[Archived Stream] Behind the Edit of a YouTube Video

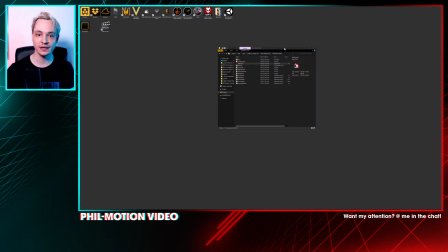[88:29]
So the last thing that I thought I want to share with you, just very quickly,
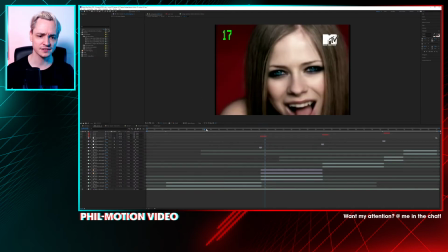[88:35]
is this TV effect there, because there's Avril already.
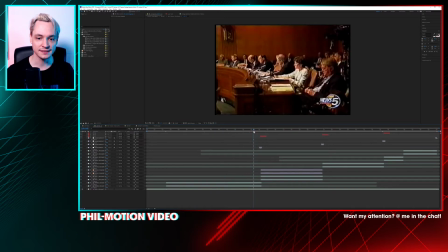[88:41]
You probably know that my TV is multi-layered. For one thing is that I really want to make sure that the crappy YouTube videos that I download really look like TV for one thing or another,
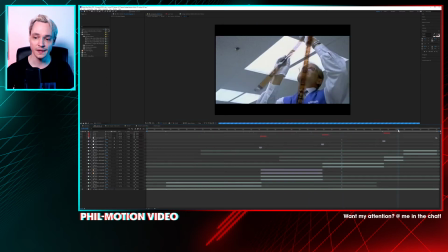[88:55]
like they are displayed on a CRT television. And one thing is, of course, this channel switching
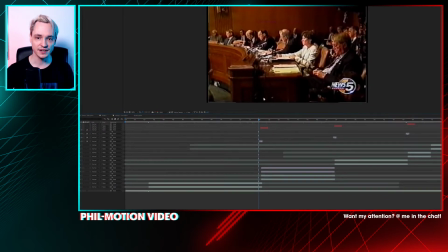[89:02]
that's happening here is just an effect that, let me go through frame by frame.
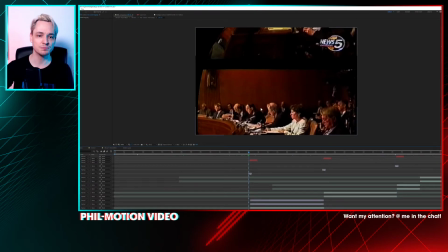[89:08]
What it does is, for one thing here, it just moves the picture and then adds this noise effect.
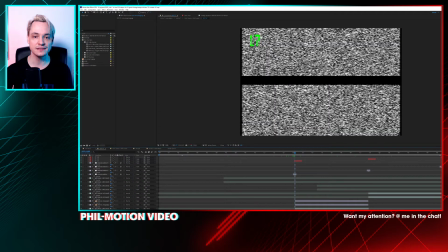[89:16]
And here on top I have in wonderful green the channel number, essentially.
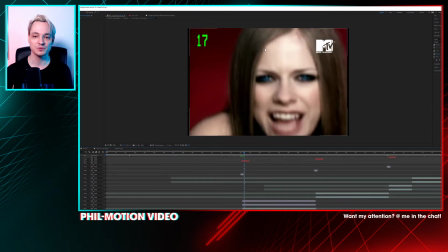[89:22]
And what I also thought that would be nice would be to have this MTV logo, because MTV,
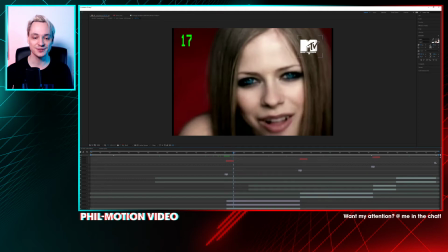[89:28]
I think, was a part of many childhoods, and it's not that much around anymore.
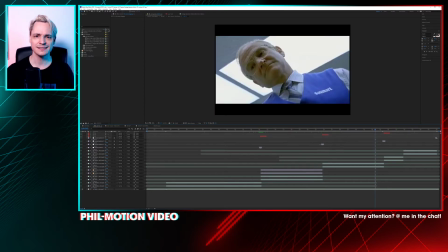[89:33]
So I thought it would be nice to have this MTV logo there as well. So once I had all those channel switching effects and so on set up,
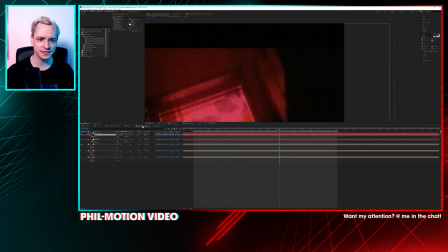[89:42]
then I added some more effects onto it. And you can see here now it looks different than before.
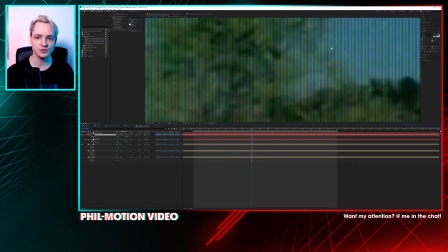[89:50]
For one thing, we have this kind of grill going on there.